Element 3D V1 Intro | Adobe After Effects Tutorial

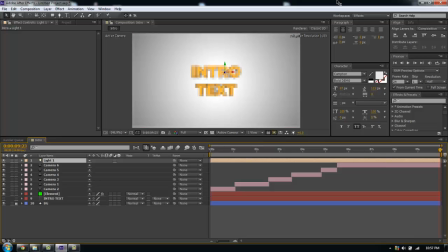496s
I'll pull it out front a little bit.
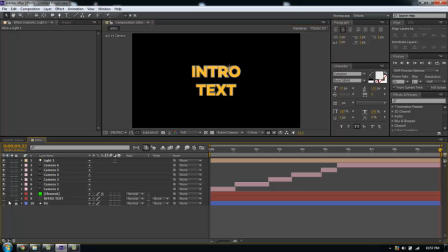500s
I'm actually turn off my background so I can see how my lights are affecting. I want one light. Actually, I'm going to put this light behind my text. And I'm not sure if I'm behind.
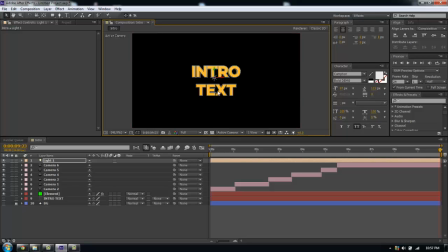523s
Have to be now. Nope. No, wait. I don't. I'm just going to increase the intensity. I'm going to hit. Oh, yeah, I am around it. Right. I'm going to hit T. That should open up my intensity.
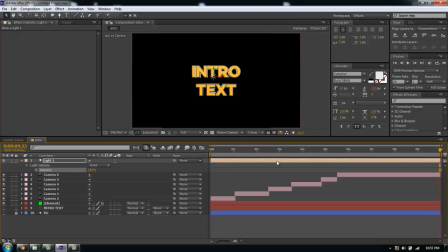540s
I'm going to bump that baby up quite a bit. So it looks like it's being backlit, similar to what the background is really doing to it. And actually, I think that's fine for now. The next thing I want to do is I'm going to create
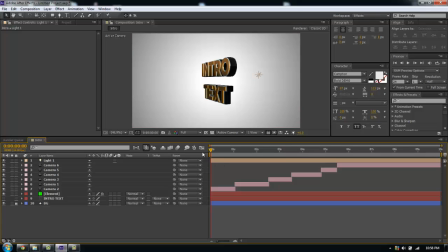564s
actually I'm not sure if I want to do this yet. Yeah, you know what? I'll leave it like this for now. So the next thing you want to do to get the intro you want to look is you want to play with the camera settings. So this means your aperture, your iris, pretty much any focus primarily to get the look you want.
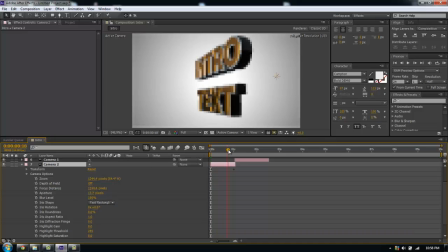583s
And you're going to have to do this for each individual shot. And this may become tedious and boring, but this is really, you're putting in work to get really good work, I guess. So I'm turning depth of field on, and I'm dropping my aperture down to like 3.
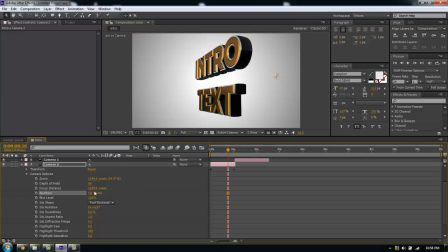599s
everything should kind of go blurry. No. Focus distance upset is still 100. Okay, but things are now starting to blur. And I'm going to do this at half res because this tends to slow down your computer.
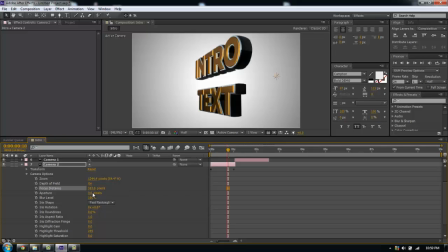618s
I do have a decent computer, so it should be too much of a problem. I'll drop my aperture down to 1.8. Everyone loves the 1.8 lens. So from here, it should be...
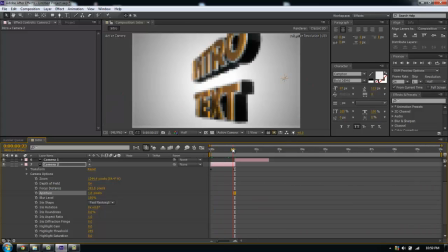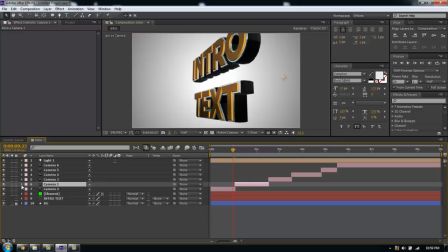652s
And I'm just gonna go through again. I'm gonna play the settings for each camera and I'll be back.
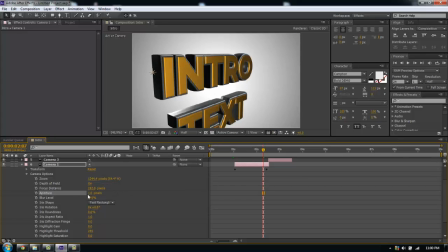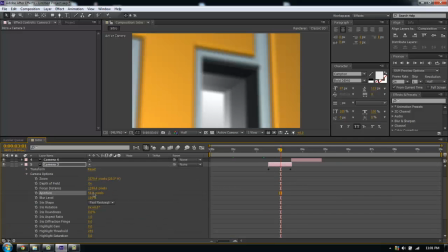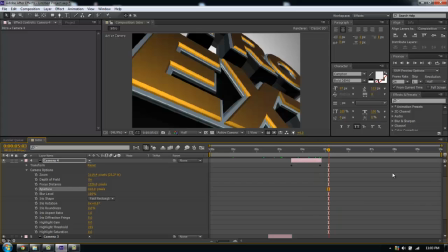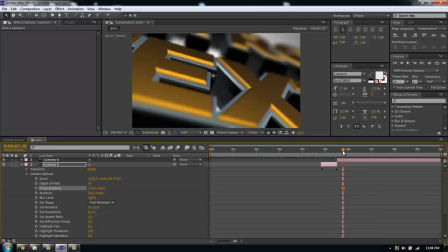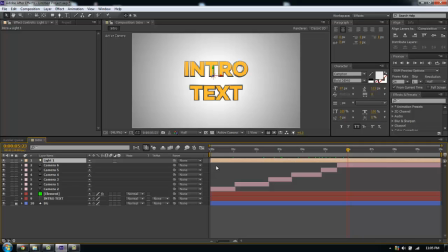701s
Alright guys, so I just played with the focus and pretty much the aperture for all of these shots.
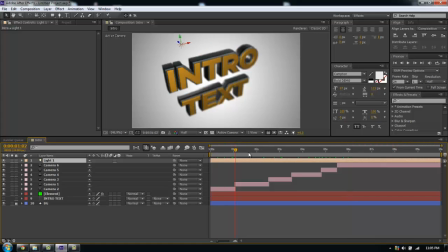707s
I set my aperture to a really high number,
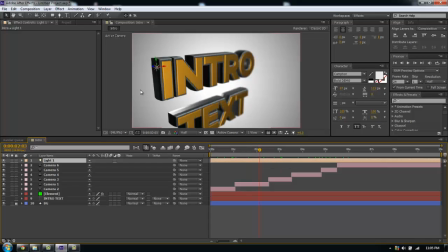710s
so that way most of them will be out of blur and I can get these really nice fine lines in my text.
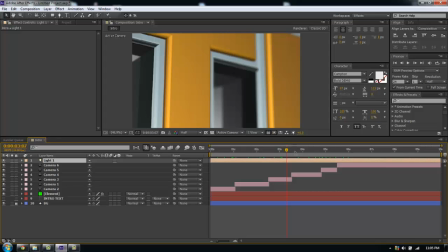718s
And then I did a lot of really close-up shots for, you know, suspense.
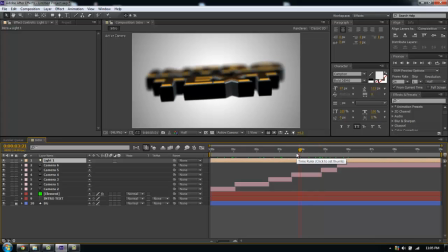722s
Usually I would animate to a short track, which I can, I guess, get more precise with and with the beats.
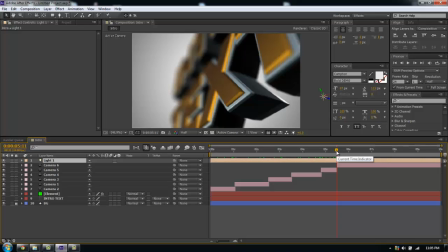730s
But our Vehicle Copilot's about to release their sound design tools, and that would be really cool and fun to work with, so that way I can animate here and then bring in the sound,
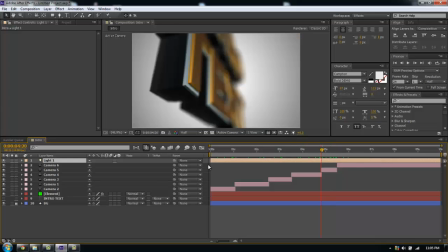739s
or create the sound and then animate to that. I like what I'm seeing.
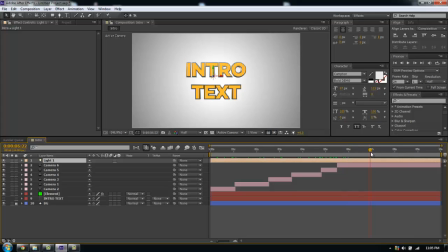744s
I left this one untouched because I want my text to be seen. I don't want not too much fanciness with that. But I like this, how this is looking so far. And I realized my light's on top of everything else.
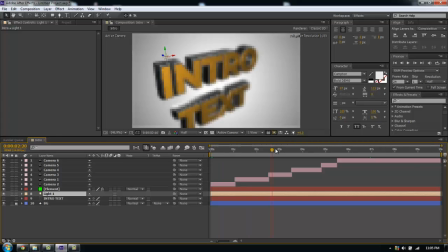757s
I'm gonna bring my light layer underneath out. And I'm gonna jump back into my element layer here.
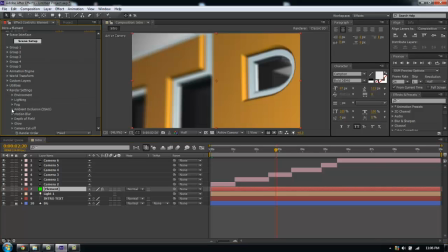764s
I'm gonna go down to the render settings. Ambient occlusion. Now, I always turn ambient occlusion on. I turn it up to its max 10. And I expand the radius quite a bit.
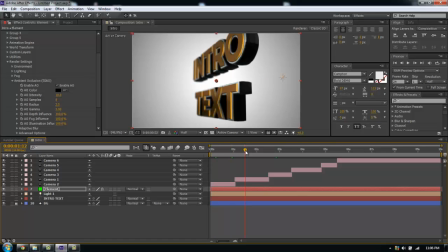778s
So I get kind of like these heavy shadows. But it really helps to sell the effect.
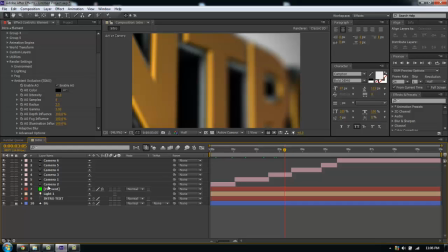788s
So we're almost done here. One thing I need to do, I'm gonna select all my camera layers here.
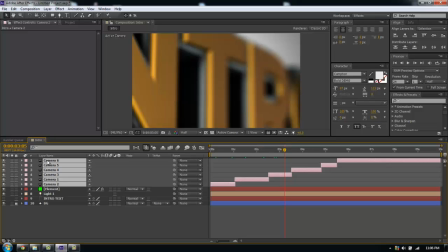793s
I'm gonna hit F. No, is it F5? Nope, that's not. No, I'm just gonna expand it. I'm stupid.
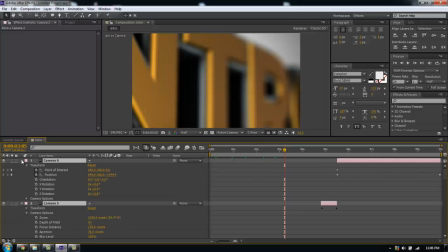806s
Actually, no, I'm not gonna do that. I'm gonna unexpand it. I'm gonna hit U to bring up all my keyframes. And I'm not gonna ease these because I don't want it to be too smooth.
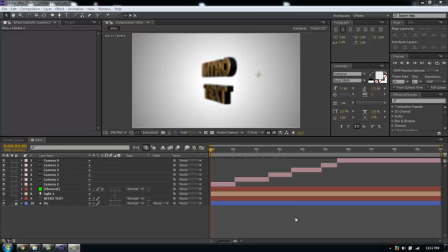818s
Maybe these first ones I might ease. Sorry about that, my recording seems to have cut out. So basically what we're gonna do is we're gonna select all these layers here. Shift click and select.
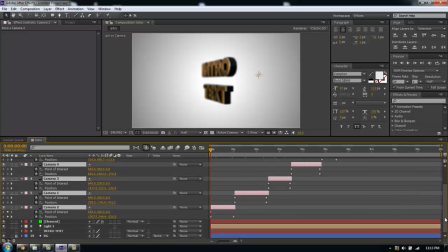829s
I'm gonna hit U and I should bring up all my keyframes. Now what I'm gonna do is I'm gonna select my first keyframes here.
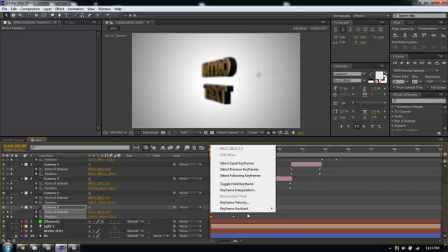835s
I'm gonna right click. Keyframe assistant, easy ease.
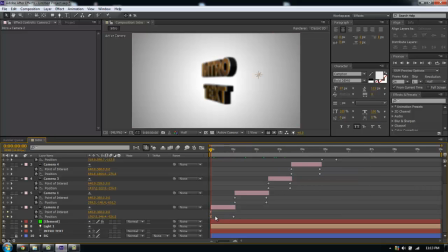842s
Yes. And that should create a much smoother movement into the shot. And that's a good way to start. And what I'm gonna do is for these, I'm gonna offset my keyframes. So that way when it switches to the shot, the camera's already in motion.
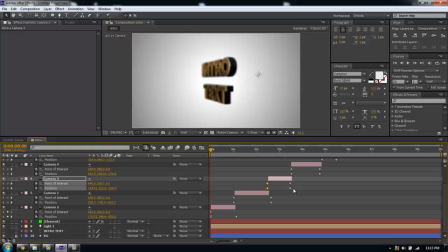857s
The camera's already being animated. It doesn't look like it's starting from a static shot, which is sometimes it's a really big pet peeve for me seeing some of these shots that clearly looks animated. You want it to look very cinematic. You don't want it to be very distracted with all these hard jerks.
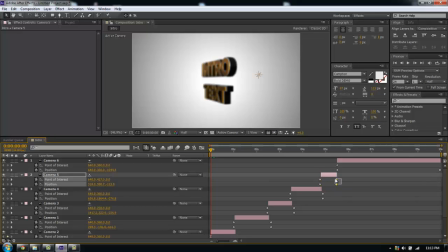876s
So start your camera off in motion. You could, in certain circumstances, I guess, you could do that.
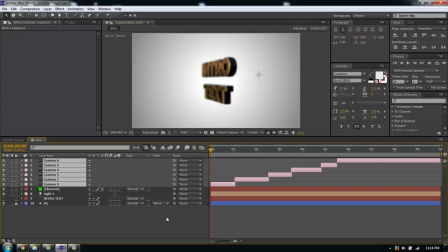887s
But for these purposes, I like to do that. I like to keep my camera in motion.
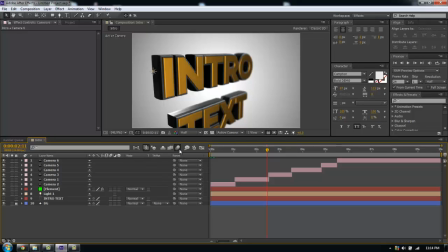892s
So next thing I want to do is very important. I'm gonna turn motion blur on, and I like to do this at the end. mainly because
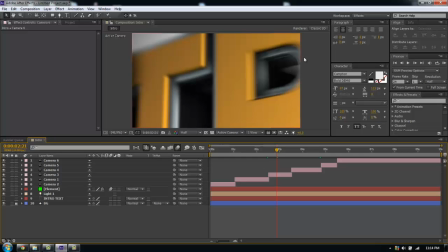900s
this will increase your render time for frames, but it's really, really helps sell the effect tremendously. I remember I was doing a 2D animation and I didn't turn motion blur on and it looked horrible.
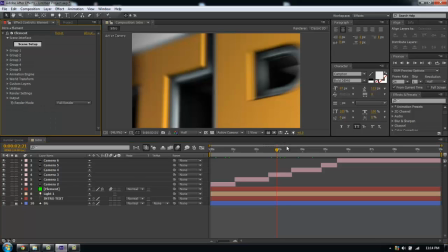915s
But motion blur really helps to add that the extra quality. Ambient occlusion is really, really good tool to kind of fake your shadows.
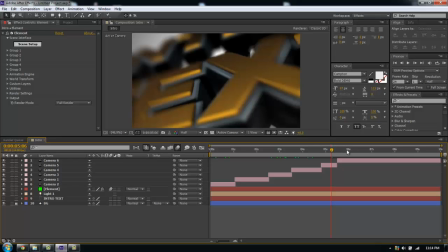923s
And you should really play around with the settings in there. Get to know After Effects. So we are pretty much done.
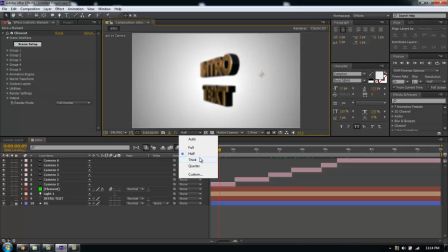931s
We just learned how to create an After Effects intro
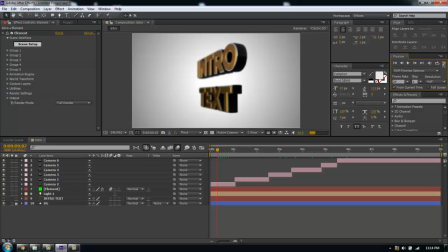937s
from scratch using Element 3D, all within After Effects. So if you like this tutorial, let me know down below.
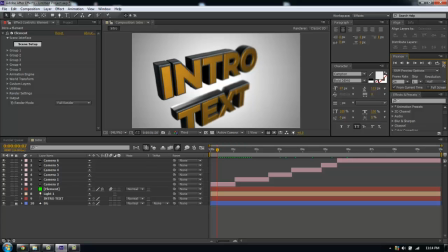944s
I'd love to hear what you guys think about my tutorials, what I can do to make them better and make them easier for you.
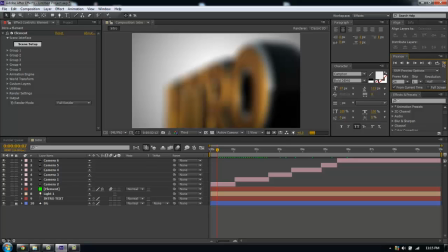949s
There will be a project file in the description down below, so you can download that and you can use what I have done here.
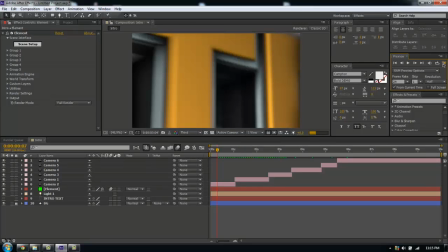955s
I hope you guys enjoyed it, and I hope you can do a lot more tutorials. This is fun.
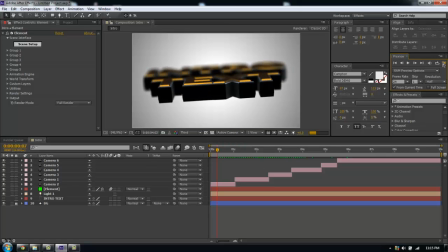961s
I like this stuff. It looks so cool. Look at that. That's ridiculous. So anyway, I hope you guys enjoyed the tutorial.
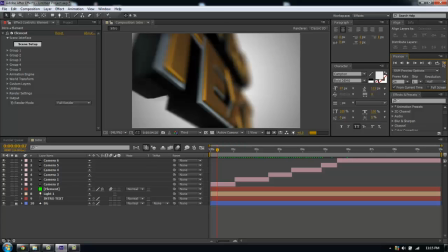967s
Let me know. Like the video. Share it. You guys have whatever.
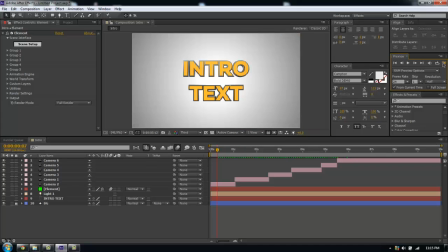972s
I'm going to babble like an idiot for the next couple seconds, but I'm going to see how it turns out. Yeah, we'll see you next time.